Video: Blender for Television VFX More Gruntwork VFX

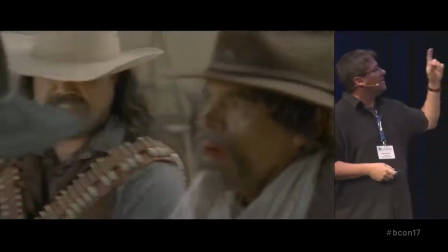17:52 But obviously,
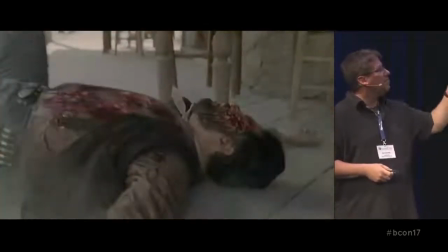17:54 these people are getting killed badly shotgun blasts close-range and then some of this was practical
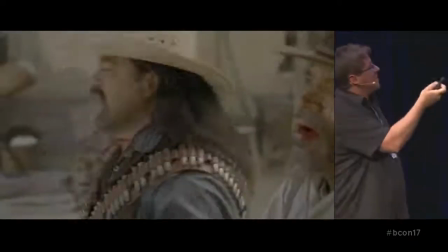18:02 this is this is the final scene what it looked like I believe this was episode 2
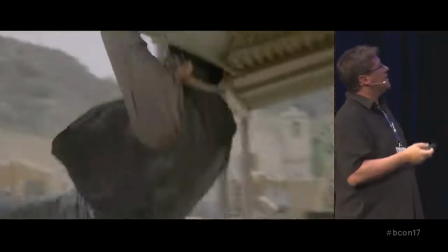18:07 I think and here's what the plate that they shot looked like like all cut together so you can
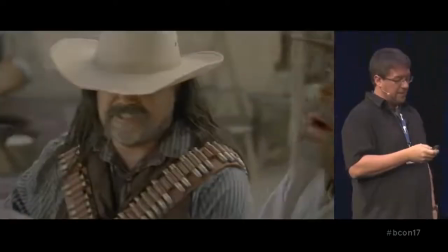18:12 see there was a little bit that guy had practical blood and he's got some stuff on his face but when doing that shotgun blasts use a lot of
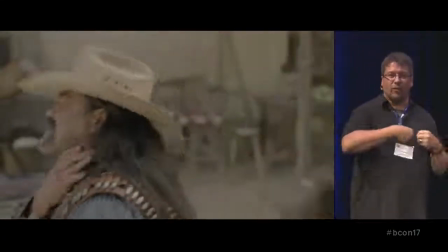18:20 real elements like real they want gory stringy things so I used a lot of practical elements but they also wanted a forceful like blast so
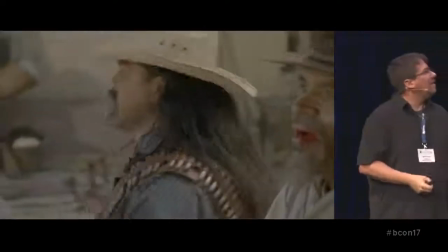18:29 here you can see hopefully you can see that maybe it's too dark but there's a blast of particles which I
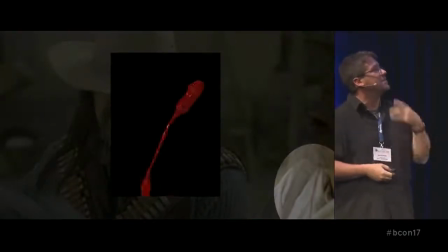18:36 have some screenshots of it and then I did this as well for under this guy's neck just some really simple sim I just put another object in there to kind of break it
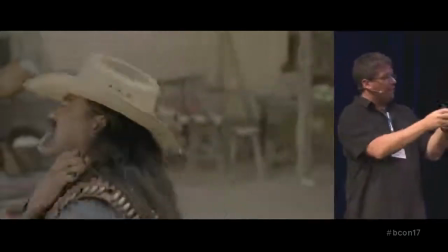18:43 up make it look a bit more real but for that for the smoke the blast coming out of this guy I ended up
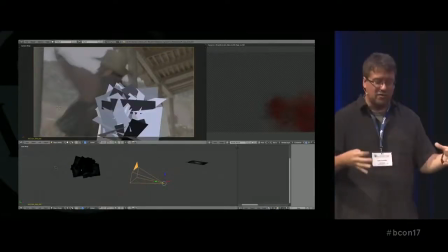18:50 using a technique that Jonathan Lampel has done a tutorial on on where he has a train and there's smoke coming out of it and I saw that and I saved it because I thought this is so useful for so many things and I ended up just making the smoke red and it looked like blood and it gave a real nice
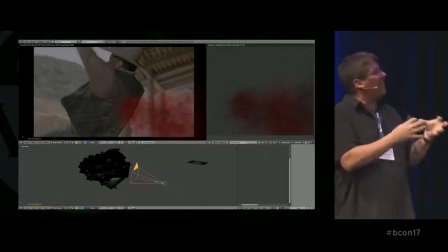19:04 it's like a like a gory chunky kind of looks like a spray it's not even and that's what I liked about it
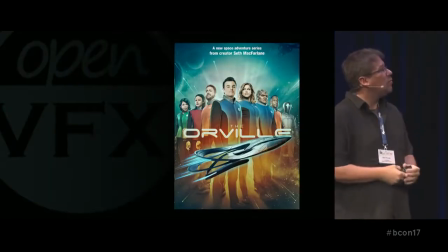19:11 so really useful technique another show is Orville we work on Seth MacFarlane doing like a space Star Trek type show
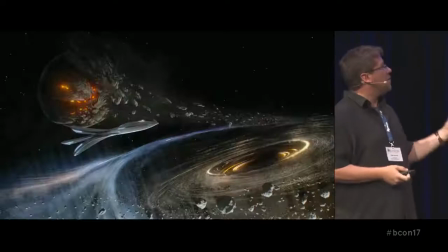19:19 one of the shots I worked on was the for the title sequence so every if
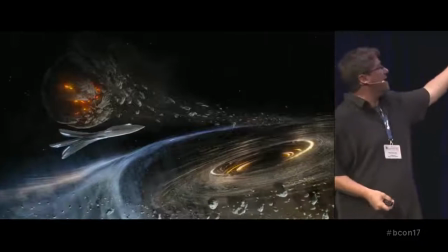19:25 you've ever watched the show there's like a an actor's name over this shot and they play it
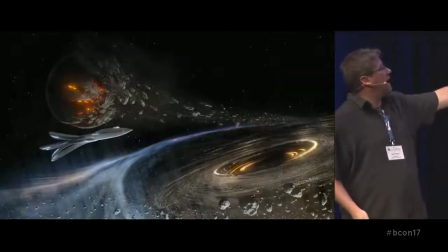19:30 on every episode which is kind of nice this is all matte painting except for the ship and the asteroids the asteroids go all the way back that blue thing the blue
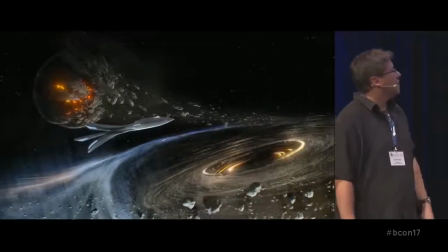19:39 trail I don't know if it's that noticeable but the past the ship was given to me by our 3d department everything else
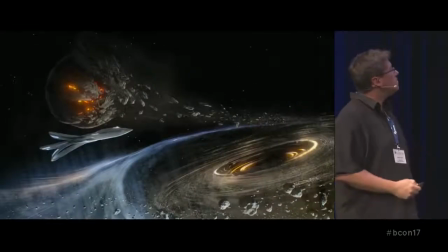19:44 is a matte painting and then the asteroids are all blender and here you can see what that looked like
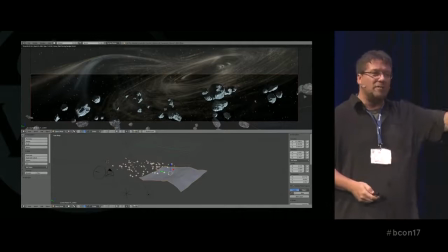19:50 I originally tried to do it all in one big particle system all the way back to kind of the infinity and
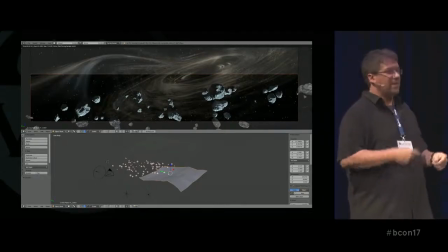19:56 Wasn't really working couldn't control things You know, they'd send a note like can we just get the foreground one spinning a little faster and then it wrecks everything So I ended up breaking it up into like four or five different particle systems.
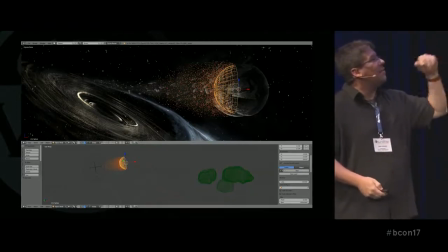20:08 I did some stuff on the planet in the background
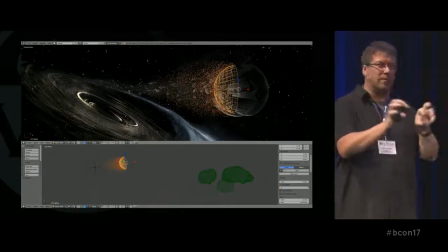20:11 The bigger chunks were matte painting things that I just kind of spline warped and moved around And then I made a dust element with
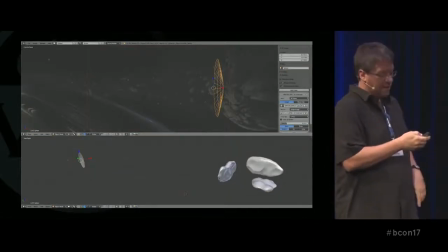20:18 blender and I made some sparkly elements as well Which I think I've got a video right to play.
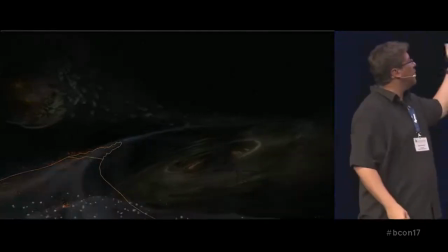20:24 Yeah, here you can see them kind of moving which is what they look like
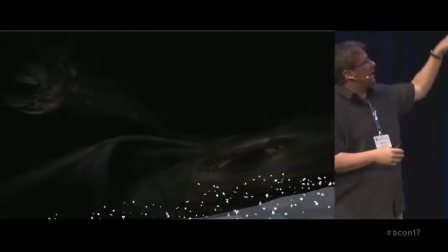20:27 The sparkly elements just kind of gave you know life to that planet in the background and it's like the last clip here after these ones
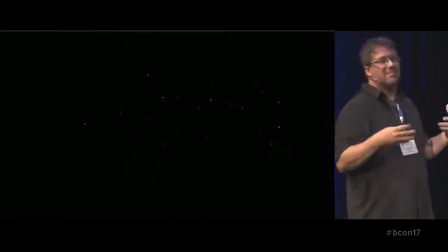20:37 Yeah, it was really fun doing all this like kind of bringing this matte painting to life just with every particle thing I could think of for it.
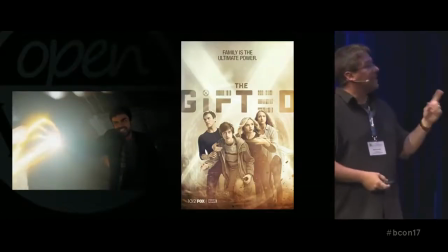20:43 So it's fun Another show is The Gifted, which I couldn't get any videos cleared for, because it's on the air right now.
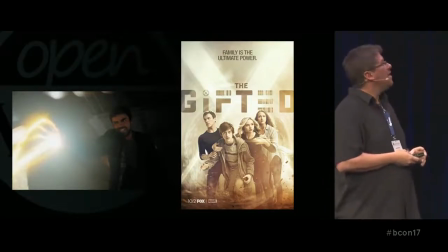20:51 They're about halfway through the first season, I think. But I found this online, so I'm assuming I can use it. This is a character named Eclipse, and his power is beams coming out of his hands.
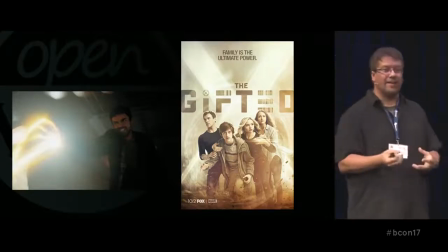21:03 And in the first episode, all those beams, which he uses a lot, were done in Blender. I did particle systems that I then handed off to compositors. So I would render out, I had a really complex little rig setup of fingertips that all came together in one other emitter that then emitted to wherever I wanted it to go. And I rendered them out as like red, green, and blue particles, just primary colors with no shading. And the compositors would use like the red pass to create the initial glow and then the green pass to cut it out and make it look a bit more hectic and busy. And I did like some concussion blast passes and stuff, all kinds of different passes that that the compositors used to put it together. So it was interesting because I worked there as a compositor. I was hired as a compositor and I spent the entire pilot season working on this as a 3D artist doing particles.
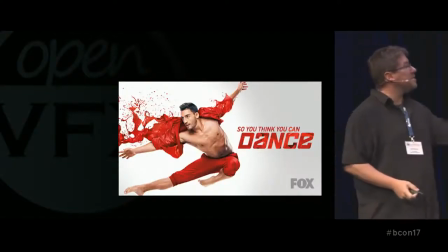21:54 So that was kind of fun. Which brings me to this one. So you think you can dance, popular show.